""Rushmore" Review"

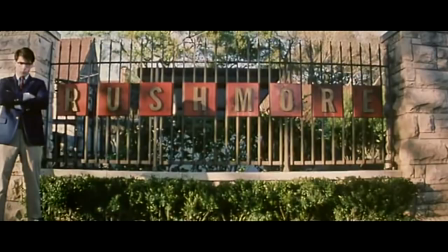Today I will be reviewing Wes Anderson's 1998 film Rushmore.
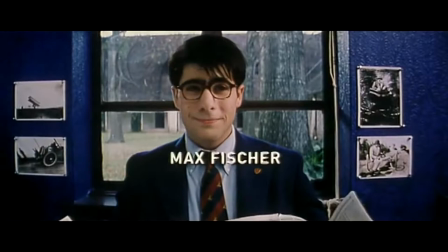The story is essentially about a boy named Max Fisher who falls in love with a new teacher at Rushmore,
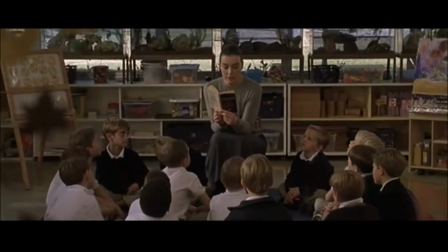the prep school at which Max has been put on academic probation.
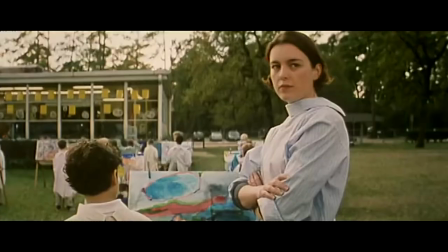Max seeks advice on pursuing Miss Cross from his older companion Herman Bloom but to his dismay Bloom ends up falling for Miss Cross as well.
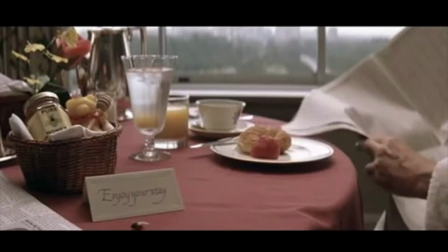The two are then pitted against each other for her attention.
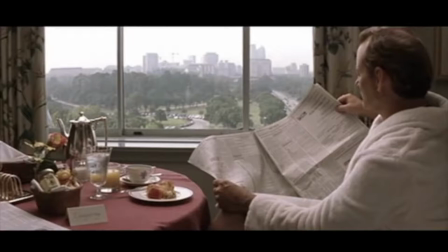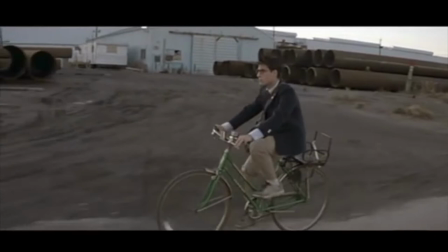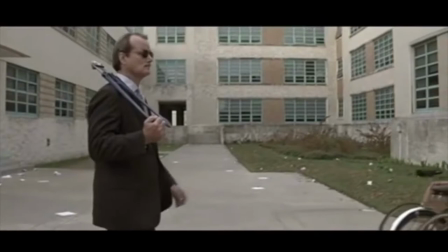On the cinematography side of things, Anderson uses long tracking shots and lateral camera movements that follow and draw attention to the main characters.
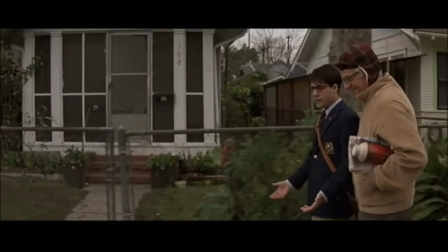The wide lens used on the camera allows a lot of information to be shown in every frame, incorporating many components of mise-en-scene.
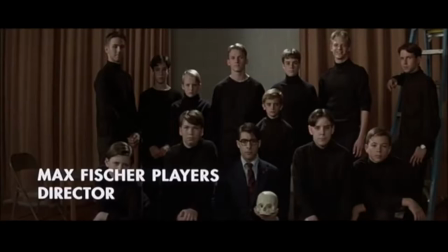The types of shots shown in these clips can be referred to as tableau shots.
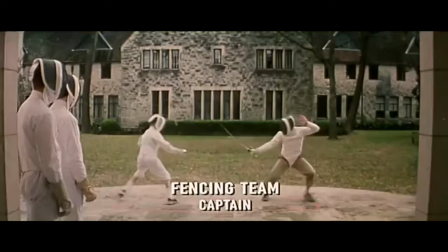This is distinguished by the way the actors are facing the camera, almost as if they are in a photo.
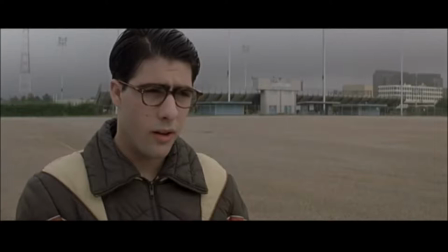The blocking of the actors is symmetrical and balanced in relation to the framing.
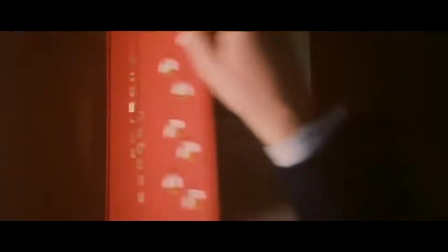This is common among Anderson's other films, but for Rushmore in particular, the balance mirrors Max's punctuality and attention to detail.
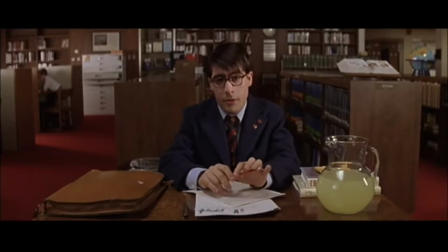Max is usually centered in the middle of the frame, and this is how he sees himself, as the center of attention.
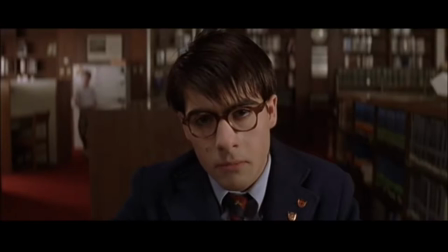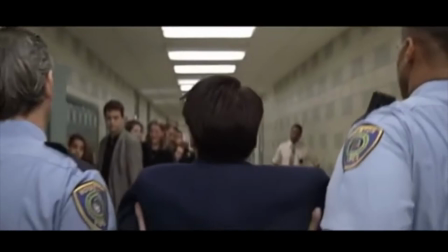Handheld and close-up shots are used a lot here, and in this example are used to make you feel empathetic.
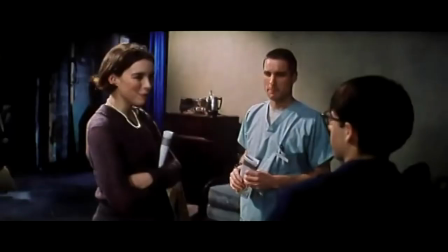The handheld is most notably used when Max feels his relationship with Miss Cross is at stake,
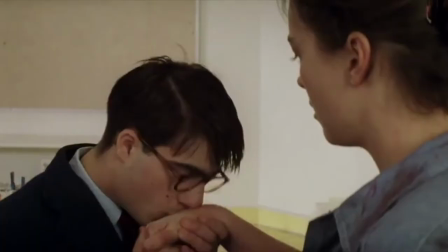like when he's introduced to Peter Flynn, Peter Flynn, Max Fisher.
Hi.
Who's this guy? and even more so here, when he confronts Miss Cross.
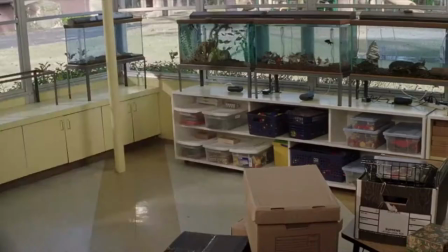This obviously creates a sense of uneasiness, and we can feel how Max feels when he's put in his place by her.
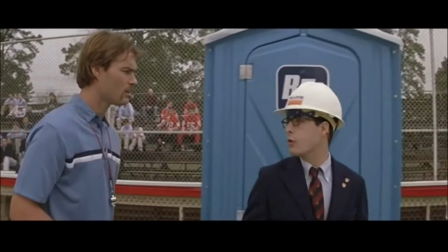The dim, bleak color palette comes into play when Max's world starts to fall apart.
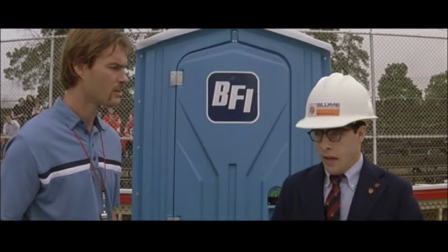Max is arrogant at times and possesses all the qualities of an awkward teenager.
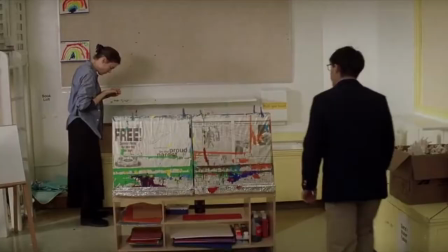He's wise beyond his years when he's in his element, such as directing a play, but as soon as he loses control, he reverts back to a childlike mindset.
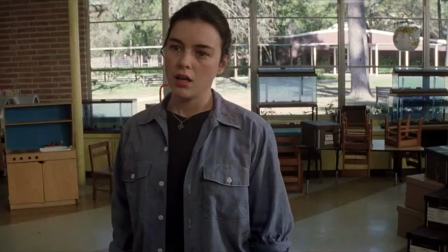This makes his pursuit to get the girl a little more unusual because Herman Bloom is very similar to him in that sense.
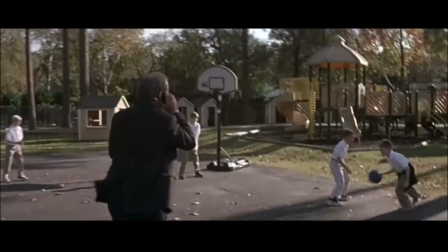Bloom is an adult, but he also possesses immature personality traits that level the playing field for him and Max when it comes to getting the girl.
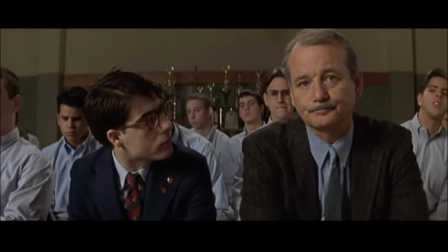Neither Max nor Herman will ever be with Miss Cross because of their immaturity.
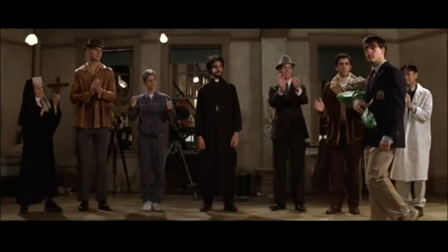Max holds himself to a higher standard than Herman, though, and this is obvious because of the way he dresses.
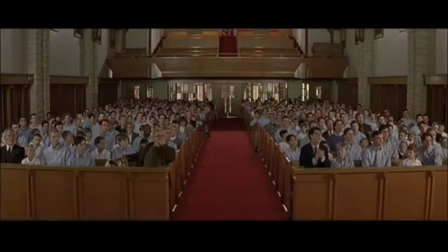The students at Rushmore are seen wearing dress shirts, but Max is the only one wearing a fitted jacket, and he dresses as the person he wants to be.
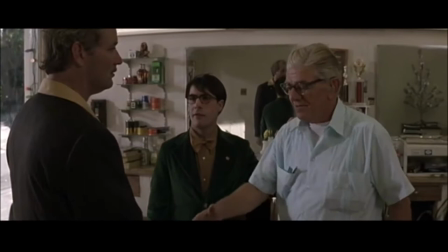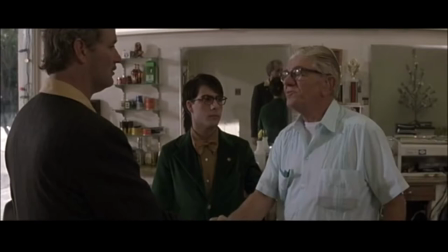He lies about his background, telling Herman that his father is a neurosurgeon instead of a barber,
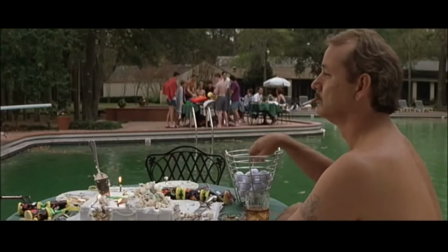and tells Ms. Cross that Harvard is his safety school, when his grades would say the opposite.
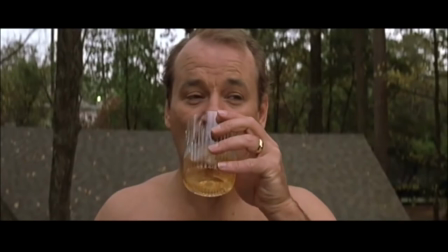Max looks up to Herman because he seems to be rich and successful, but Herman is also unhappy with his life.
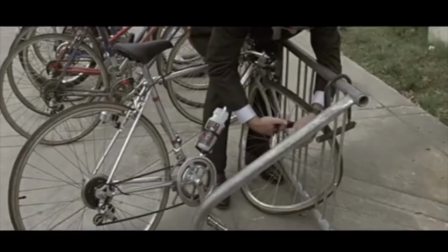They both have similar dry comedic qualities to them that are also part of the mise en scene.
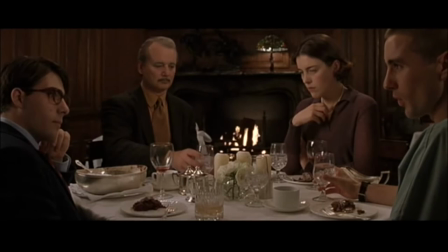I like your nurse's uniform, guy.
these are OR scrubs oh are they
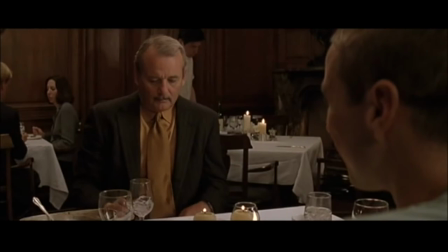overall the juxtaposition of the
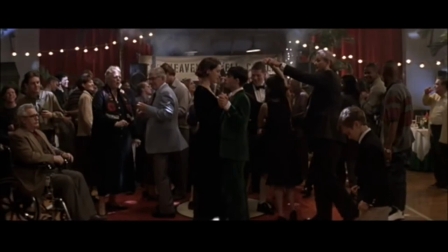characters mirroring personalities and the organized camera work come together as Anderson's
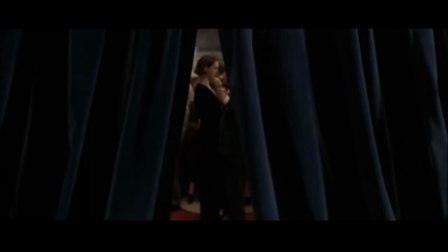first contribution to his own collection of vibrant aesthetic driven films